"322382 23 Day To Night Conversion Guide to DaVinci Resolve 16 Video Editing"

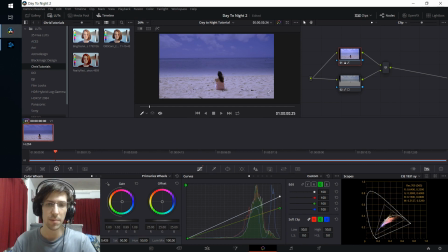4:09 And I think at this point, the sky is probably dark enough, but the bottom isn't. So I want to lower the overall shot even more. So I'm going to take this overall color and lower that down. I'm also going to lower the blue, take the red, drop that down further, and the green, drop that down further.
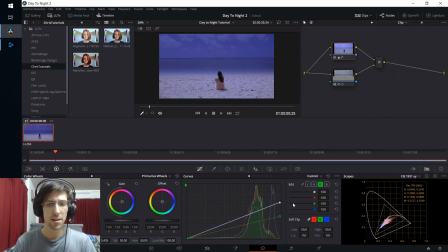4:27 Pretty much until you think that this beach area looks good enough. Honestly, we may want to even lower these down a little bit further than that. So as dark as you want to make it, just make sure that your greens and your reds are lower than the other colors. So now the sky is way too dark compared to the beach area. That section.
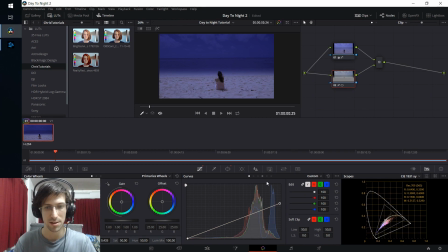4:45 So I'm going to go back over to that node in the bottom that's correcting the sky, and I'm going to raise all of those colors up a bit. So right around there looks more appropriate. So at this point, it might be fun to add in some moonlight in one of the corners. So we can do that by going over to the Fusion tab.
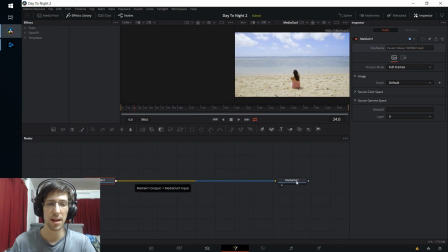5:01 And in the Fusion tab, we're going to want to take this media in and put a light between media in and media out. So we can do that by going up to the effects library in the top left-hand corner, going down to Tools, and then Effect.
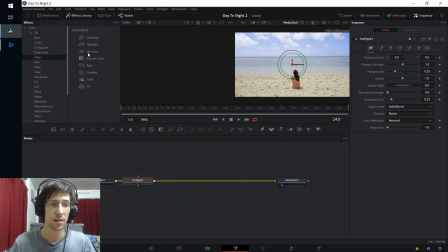5:15 And you'll see Hotspot as an option here. So we can left-click the hotspot, which will create a hotspot light on our image. And we can drag that over to one of the corners, such as over there. And then we need to play around with the settings a little bit.
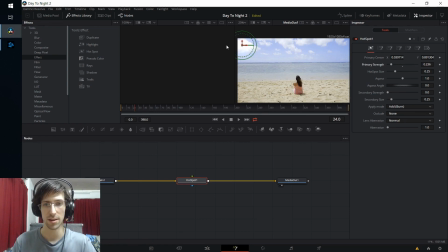5:31 So for starters, I'm going to lower the primary strength way down here so that that center area where the light's coming from doesn't seem like it's one single point so much, since the moon isn't actually in the shot. And we'll increase the hotspot size so that the area where the light is actually going to affect is larger.
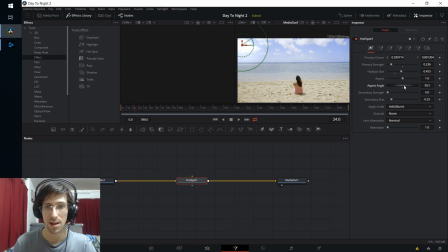5:50 And I also want to change this aspect angle. So this should be in the direction that the light is going to go. So I'm making it kind of downwards towards this person, negative 36.5 degree angle. And then increasing the aspect, you can kind of see how you can send out a ray of light that brightens up some of the other areas in the shot.
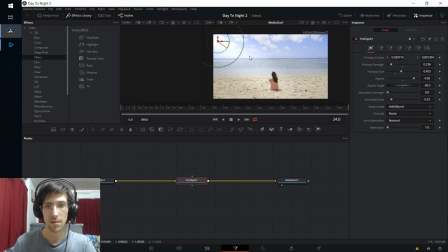6:09 So I could make this quite large, something like -4. If you ever want to see how this effect is looking in the final result,
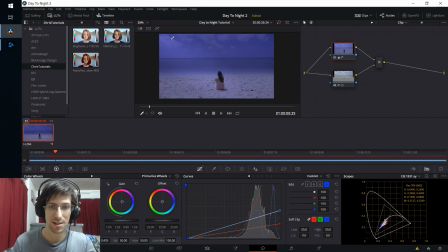6:16 you can just go over to the color tab. So you can see that this light brightens up this area and there a little bit.
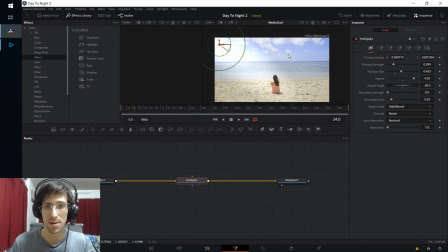6:21 If you want it to be stronger, you can increase the primary strength again. You don't actually have to have the center area on the shot. You could actually take this and move it completely off the shot if you want, as long as your aspect angle is going to be angling the light down here into your shot.
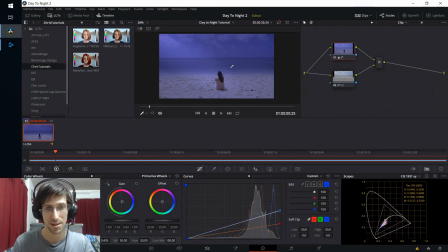6:36 So we can take a look at how that affects it back on the color tab.
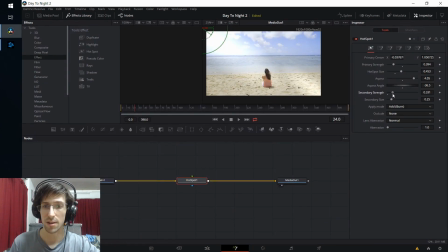6:41 If you want, you can also add in secondary strength for the lighting if you want it to reflect around in your scene a little bit. But I would not make the secondary size or strength too dramatic there. Just a little bit.
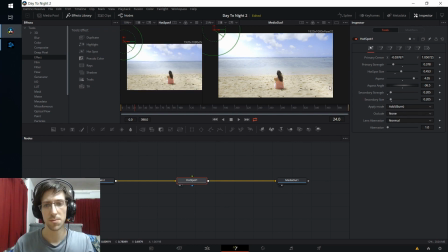6:53 So I think that looks pretty decent for our purposes there.
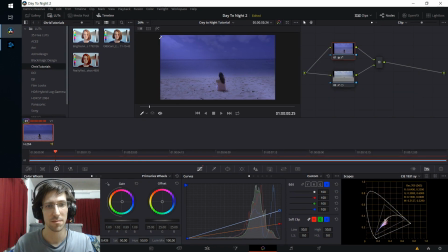6:57 So I'm going to go back over to the color tab, and you can see how this lighting that's coming from up there kind of emphasizes parts of our scene in a cool way, adding a little bit of a glow to the center area here. And then the secondary light affects the bottom right hand corner as well. So that's just one way we can make our nighttime scene look a little bit more interesting.
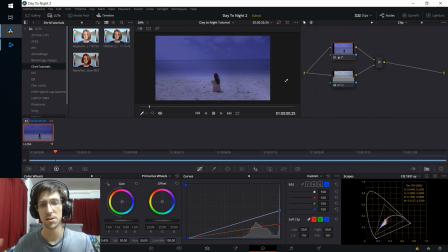7:15 So you can hit Shift D to see the original, Shift D to undo the bypass and go back to the end result. And we can see if it looks dark enough for us. Okay, so I think one area we could make it look a little better is to lower the lines down on the window so that it's covering a little bit more of that ocean area.
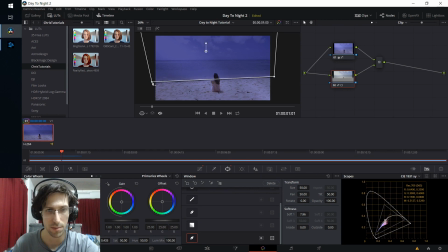7:33 So I'm going to drag that down a bit, kind of so that it's more on the beach.
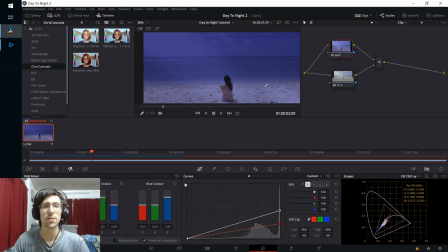7:39 And then the smoothing should be able to help take care of the rest. Okay, so one more thing we might want to do with the shot is lower the saturation down a little bit.
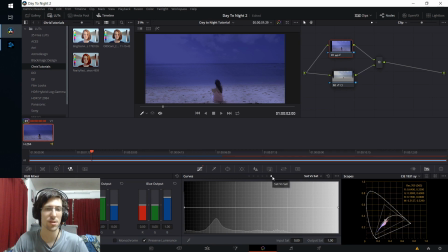7:47 So I'm going to go over to the saturation versus saturation curve here. It's the last one on the list. And I'm just going to pull the overall saturation down just a tad for all levels. And I'm going to be keeping it roughly an even decrease all the way across the board there, just to kind of emphasize the lack of lighting in the environment.
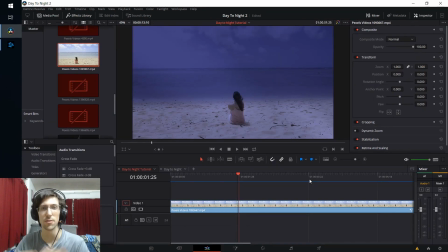8:06 Okay, so overall, that's the gist of how you could do a day-night shift inside of DaVinci Resolve. So you have your original shot in the daylight, and then your final result with the nighttime shot.